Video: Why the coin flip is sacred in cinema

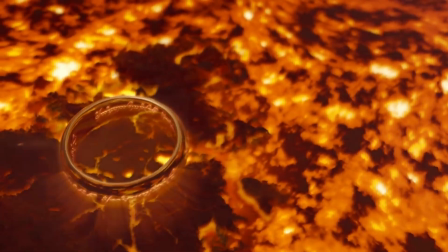[4:06]
in some of the greatest stories it's often something very small that changes the world.
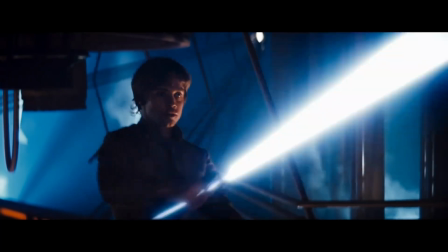[4:12]
You can build franchises with objects rings lightsabers even gemstones with infinite power.
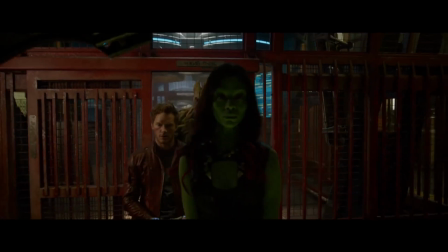[4:21] So this orb has a real shiny blue suitcase Ark of the Covenant Maltese Falcon sort of vibe.
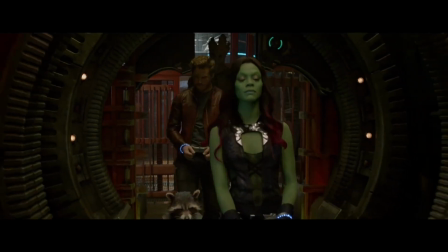[4:26] What is it? I am Groove. So what? What's the orb?
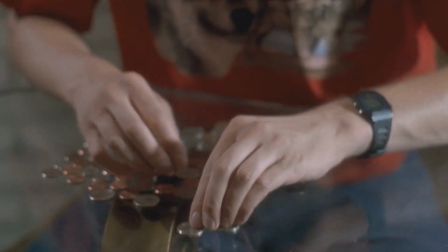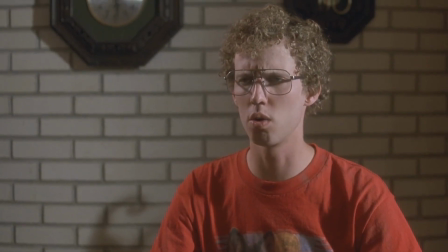[4:35] $6. That's like a dollar an hour.
So, back to coins.
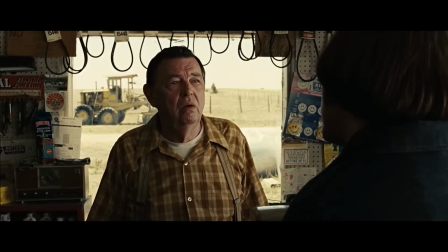[4:42]
As objects, they occupy physical space. They have physical properties.
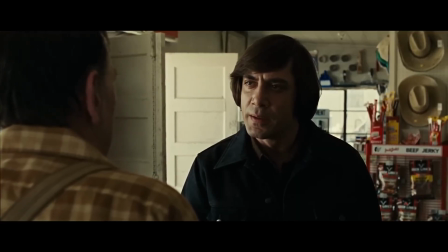[4:47]
But they also have history.
You know what date is on this coin?
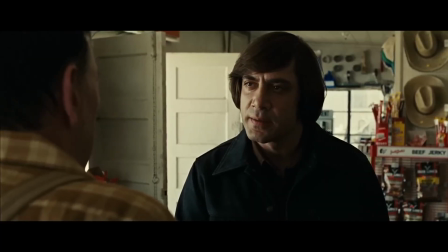[4:52] No. 1958. It's been traveling 22 years to get here.
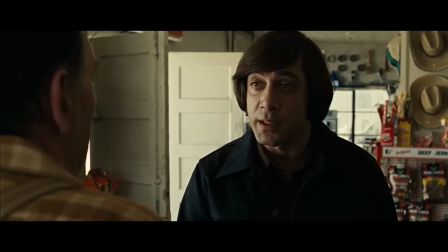[4:57] And now it's here.
And it's either heads or tails. this coin becomes the dominant character in
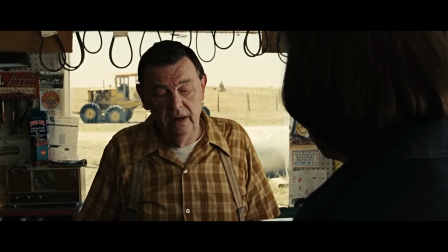[5:04]
the scene not only will the flip of it determine the future of the other two
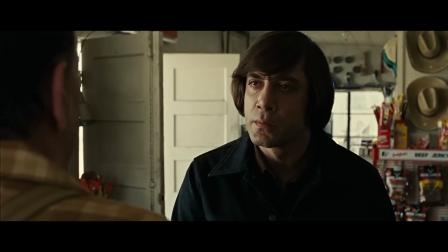[5:09]
as Anton says it's been traveling to get here it's
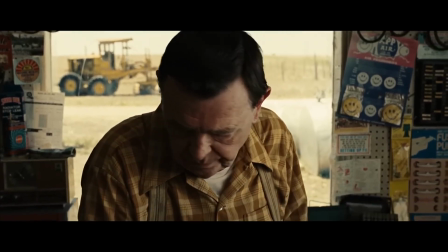[5:14]
as though the coin pulled these two together don't put in your pocket sir don't put
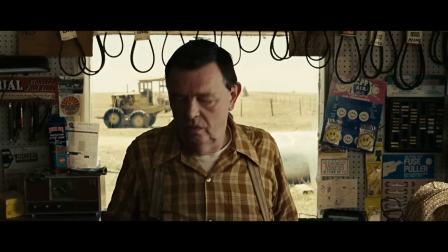[5:20] it in your pocket it's your lucky quarter where you want me to put it
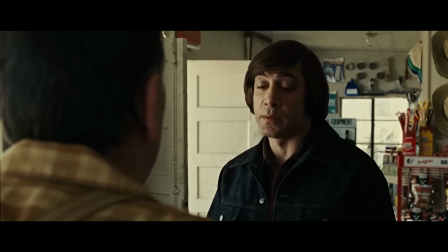[5:25] anywhere not in your pocket what it'll be mixed in with the others and becoming just a coin.
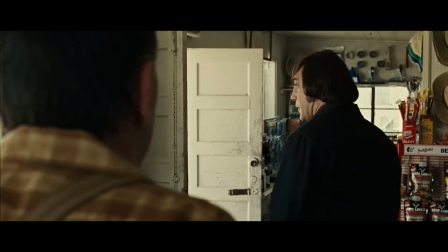[5:34] Which it is.
Remarkably, the coin has its own story. And that's the thing about coins in stories.
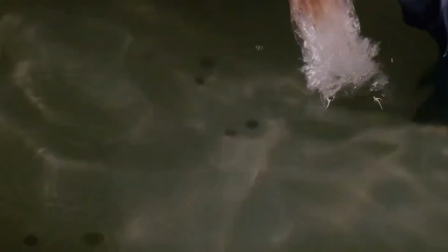[5:42]
They're powerful. They can determine the narrative.
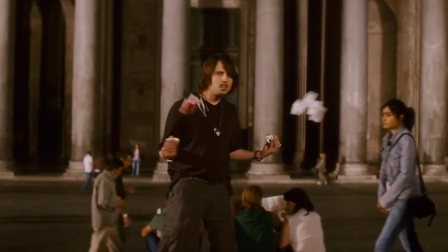[5:46]
Lucky quarters or lucky pennies seem to have their own mythic ability.
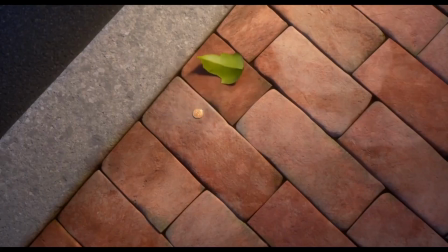[5:53]
Whether they're found on the pavement or in a wishing well, they are powerful.
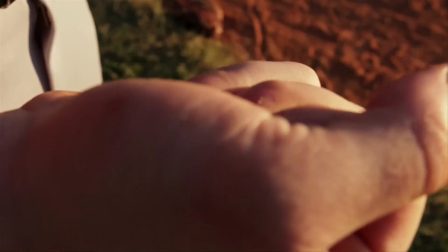[5:58]
In so many stories, the presence of a coin is a marker for luck or providence, and in visual storytelling,
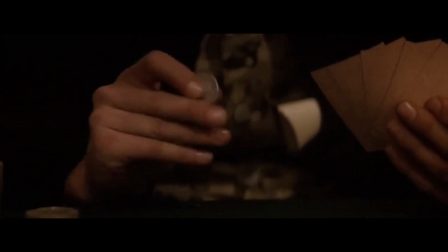[6:06]
the coin is a visible means of showing the invisible hand controlling the flow of history.
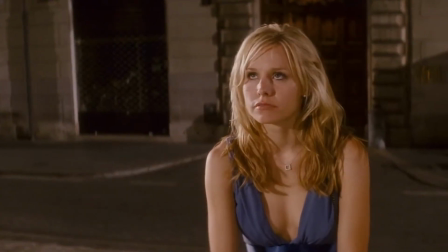[6:13] What are you looking at? Fountain of love.
So a coin is an object.
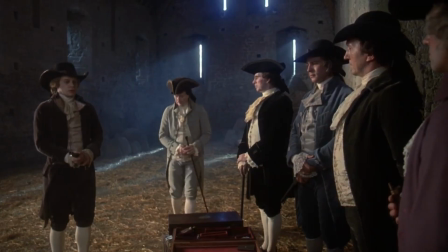[6:20]
It might be an extremely important object, but in a coin toss, it's not just an object.
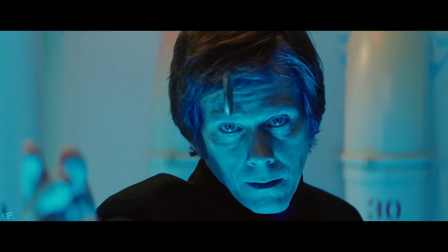[6:27]
It's so much more. it's actually storytelling at the sharpest point when a coin
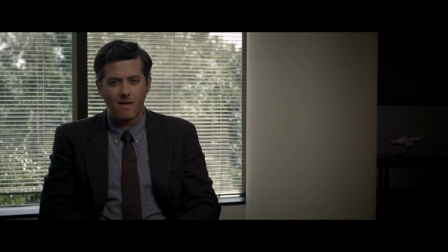[6:34]
is tossed it will decide the course of the story did you decide all this with that quarter
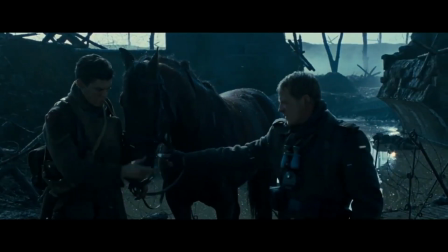[6:41]
my quarter and in this situation the coin is being used not as coins were
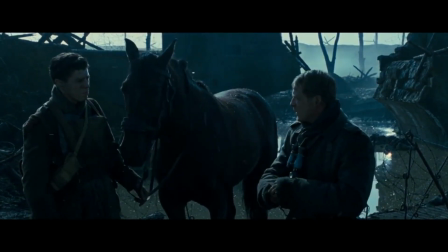[6:46]
intended it's a secondary purpose in a coin toss it's an object but it's a moving object. The coin has to be flipped.
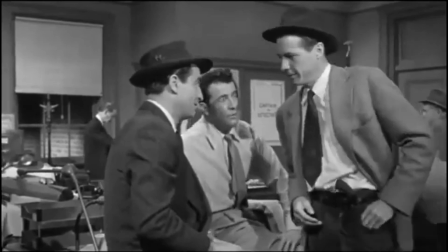[6:59]
And this
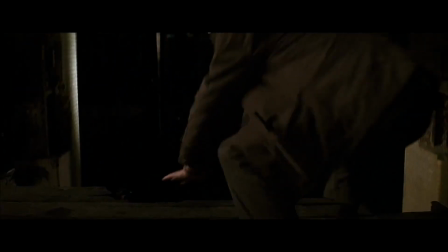[7:06]
reveals that every movie is an action movie. Cinematography means writing with movement or action.
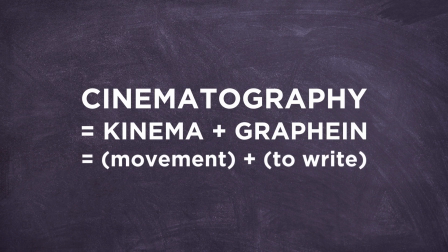[7:15]
In a film, a story is communicated through movement. It's literally why we call them movies.
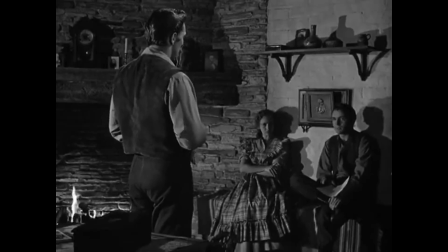[7:24]
Sometimes a coin toss helps a character make a decision. It's about drama, tension.
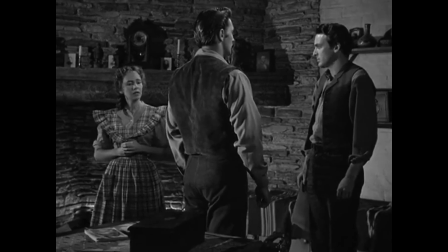[7:41]
While that coin is in the air, everything is possible. and if the coin is covered by a hand when it lands the mystery remains.
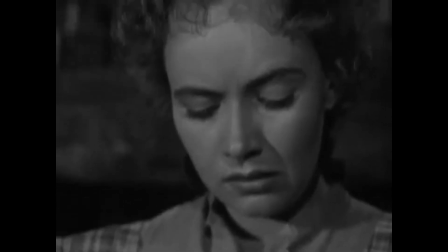[7:50]
As the audience we either need to see the coin for ourselves or a character must reveal the result of the coin toss.
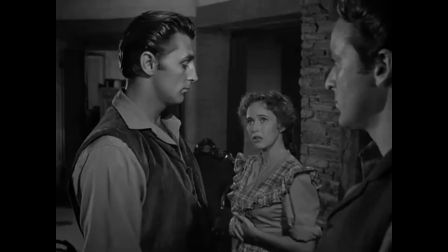[7:57] Whose heads? Jeb you're the one. It was a fair toss.
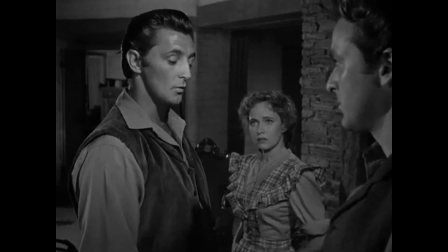[8:06] So be it.